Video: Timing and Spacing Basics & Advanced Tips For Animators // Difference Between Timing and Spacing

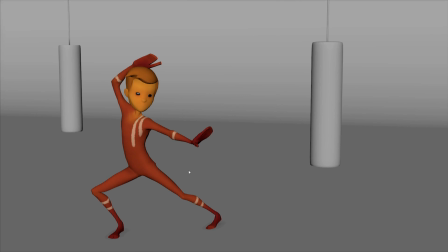This action could also, it can be quicker, it can be slower. The nice thing about this is that it could be basically the same speed as this looking up.
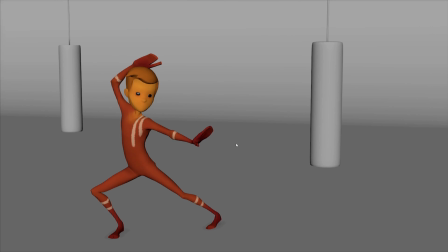However, the nice thing about this is that there is contrast here. So it's more exciting to look at varying speeds. Next is the main example here. So look at this hand and this arm, at what this arm is doing here.
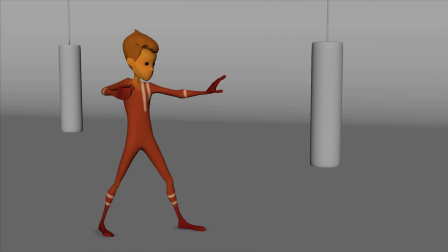So the action is the same. He's striking with his hand, with his right hand.
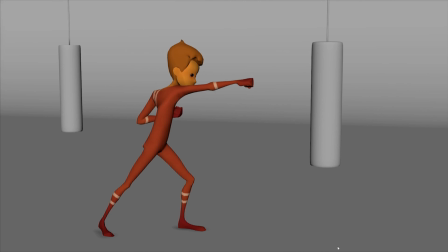If you look at the spacing, you know, there is different timing, of course, because this is a slower movement. and this is a quicker movement. However, if you look at the spacing, and let's go here frame by frame and just take a look at this arm.
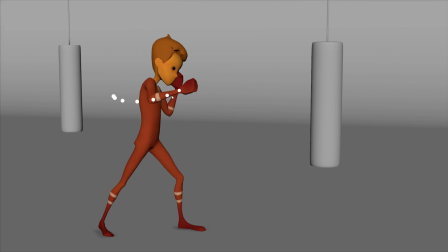So this arm is traveling pretty fast here, and then it starts to stop really slow here. So you see how small the spacing here is compared to this spacing right here, from here to here.
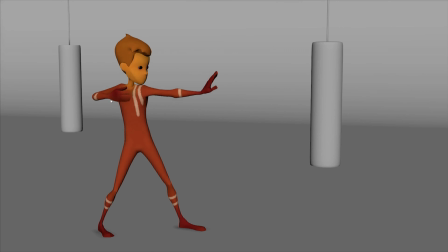And then going to the next movement here, so pay attention to the spacing of this hand here. So from here to here it starts slow, then it gains speed.
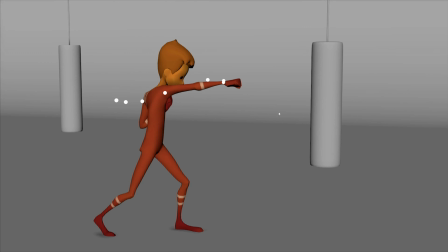You see how big the spacing here is, and then it stops because the action is over basically. So let's look one more time. So by varying timing and spacing here in this example, I am varying what the character is basically doing and thinking here.
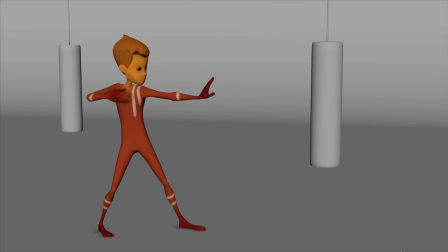So here the character is just aiming, and here the character is striking after the aim. And if you are interested in how this shot was animated, stick around to the end of this video,
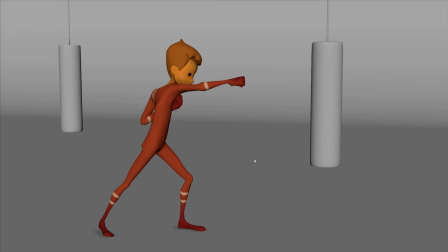because I'm going to add a little progression reel of different stages like blocking, splining, polishing and stuff like that. So how do you approach timing and spacing in your workflow? We established that if you want to speed things up or slow things down, you manipulate timing, you change timing. Because timing is how much time does it take to move from point A to point B, while spacing is how it moves from point A to point B. Does it accelerate like this, or does it decelerate? This is very important. I would argue this acceleration and deceleration is more important than timing alone, because essentially when you are watching animation, when you are seeing animation on screen, what you see is solely described by spacing, where your character is on each frame of the shot. And it's very important to learn to understand spacing and to control spacing, because you can get timing right. You can shoot video reference, you can find reference, and you place your pose A on frame 1 and you place your pose B on frame 10, and yeah, here's your timing. You can play with it, speed it up, slow it down, but essentially what happens between those frames is what's going to make or break your animation. Because if you rely on the software to make spacing for you, if you rely on Maya to make your breakdowns, this won't work.